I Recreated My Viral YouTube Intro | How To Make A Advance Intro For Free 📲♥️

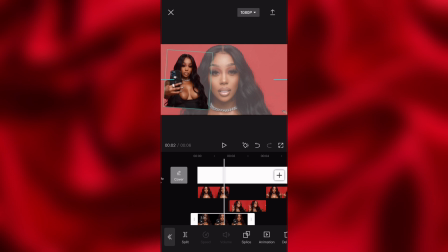(4:04)
This is also another picture from, her Instagram from this photo catalog. I didn't want to use a different picture. I wanted to keep it in the, same vicinity, if that makes sense.
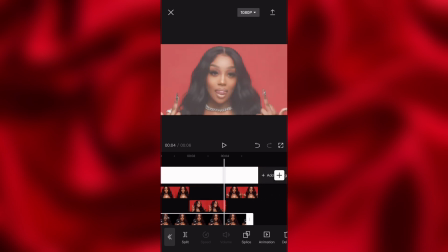(4:19)
I didn't want to switch up the picture, basically. Excuse me. I didn't want to switch up the picture, so this is the picture that I went with. This is me turning down the transparency. I'm just calling it transparency because that's what it is at the end of the day. I turned it down just a little bit because I wanted you to be able to see through it,
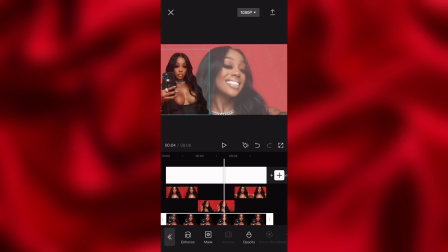(4:35)
but not too much. You see how when it's playing, you can still see through it, when it's bouncing, but, not too much.
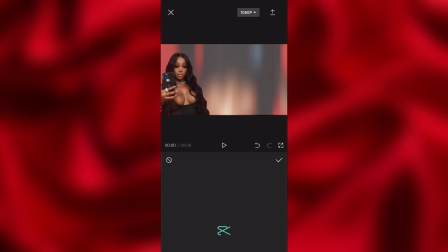(4:40)
Okay, boom. So now I'm going through and adding all the animations I want to add.
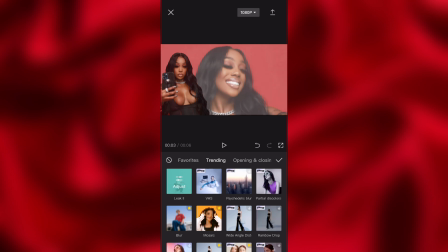(4:45)
This is the first one I added. It's called Leak 2. I believe it is free.
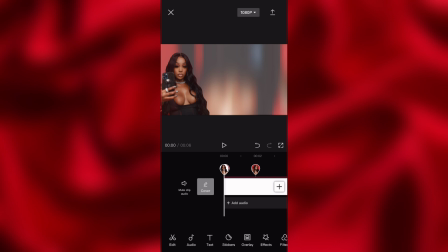(4:51)
And then I remembered I couldn't add it because you wouldn't be able to see it.
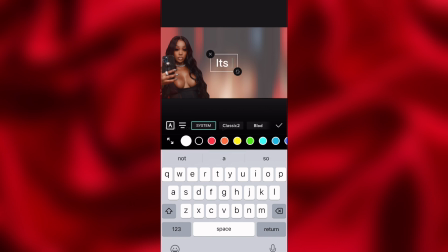(4:56)
So I had to wait to add all of the animations. So now I'm adding, it's Quanya J, aka her YouTube name. All I did was go to text and added text.
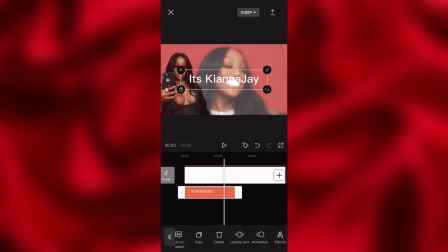(5:11)
And once I did that, I stretched it out to fit the whole realm of the video.
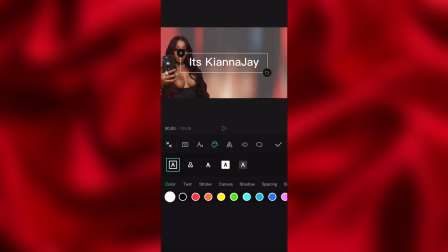(5:18)
And once I did that, I went to style, and this is where you go and choose your font. So this side where I just swipe to is the side of the fonts where I added. You actually have to import the fonts. If you want me to show you how to do that, I can also show you how to do that.
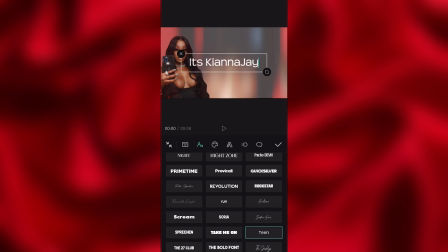(5:33)
That is very simple and very easy. And then on the other side is the fonts that actually come with CapCut or whatever. But this is me going through picking the fonts that I imported, seeing which ones I like, which ones I don't like.
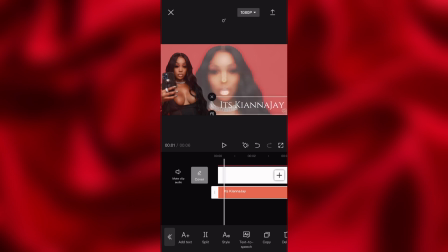(5:47)
This is the one I went with. Now this is me trying to size it, trying to figure out where I want to go, and then adding color to it.
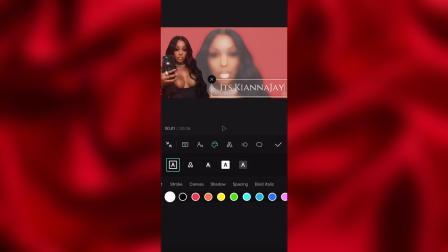(5:54)
As y'all can see, this is like red theme, so I went with the color red. And then I'm trying to see if it was another color, but it really wasn't. So then I went to shadow to add some type of background.
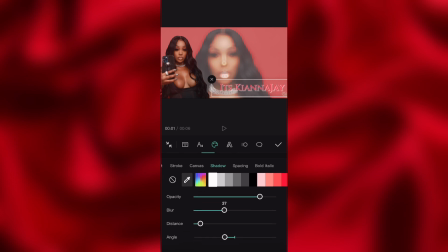(6:07)
I didn't want to do a black shadow behind it because I wanted you to be able to like see it, but you know, I feel like black, you wouldn't be able to see it the way that I did it this time using white instead of black
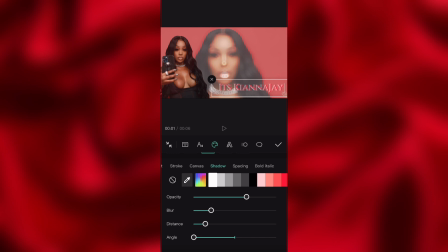(6:24)
or whatever. But this is me just going in and changing the shadow settings. If I want it to be blurry, not blurry, the direction of how I want to set it, the shadow to sit, and all that good stuff.
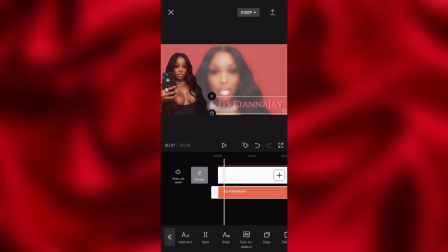(6:39)
Y'all don't necessarily have to copy mine. Y'all can do it to y'all liking. But if y'all do, there you go.
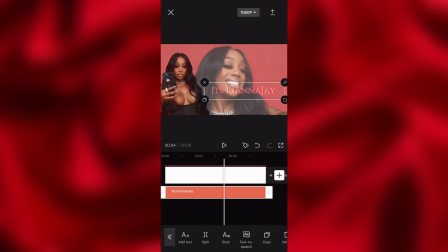(6:45)
That's how I did it. Boom. Now we getting into the good stuff.
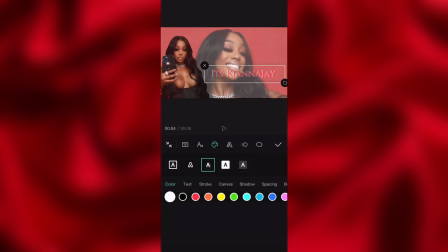(6:50)
This is me trying to figure out where I want to put it. I was being very indecisive, and then it was something that I was missing, so I went to go add spacing because I didn't want the letters to be, you know, on top of each other like how they were. So I added spacing. I took
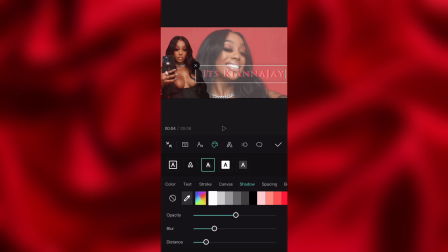(7:08)
the setting to about 3, and then I went back to shadow to fix it because I really wasn't feeling how it was. Mind you, I did a test run of this before I screen recorded, so it was a certain way I did it, and that's just how I was trying to mimic it or whatever.
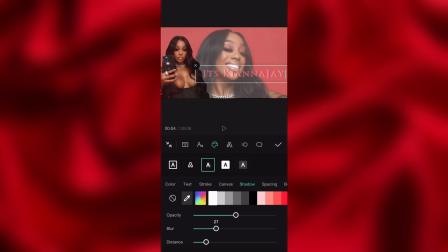(7:27)
So this is me just, you know, playing with it a little bit more.
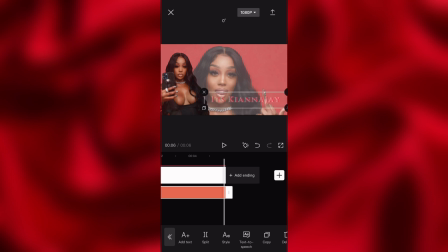(7:30)
Once I got it to my liking, this is me trying to figure out how small I want it and where I want it to go, because I still wanted you to be able to see her
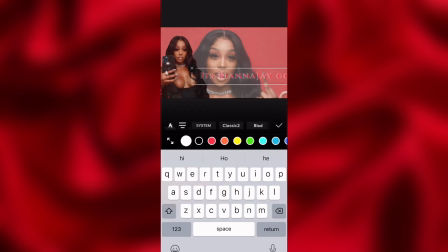(7:39)
face, but without the words covering it up or whatever. So this is me trying to figure out, like, where do I want the placement to be?
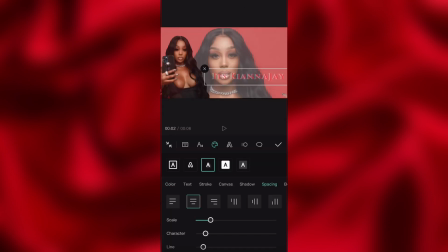(7:49)
And every time I clicked it, the text will keep popping up, and it's like, I don't want text. And then this is me fixing the spacing because I felt like it was still too close.
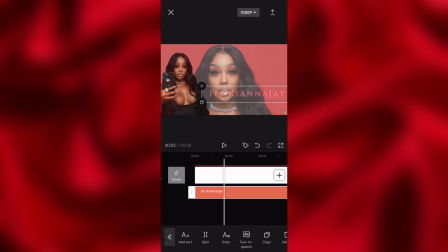(8:00)
So I made it a little smaller, and then I positioned it to where I wanted it.
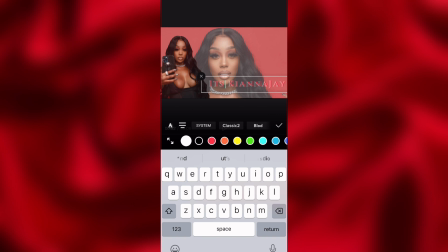(8:07)
So this is me trying to move it, but this app was not cooperating this day.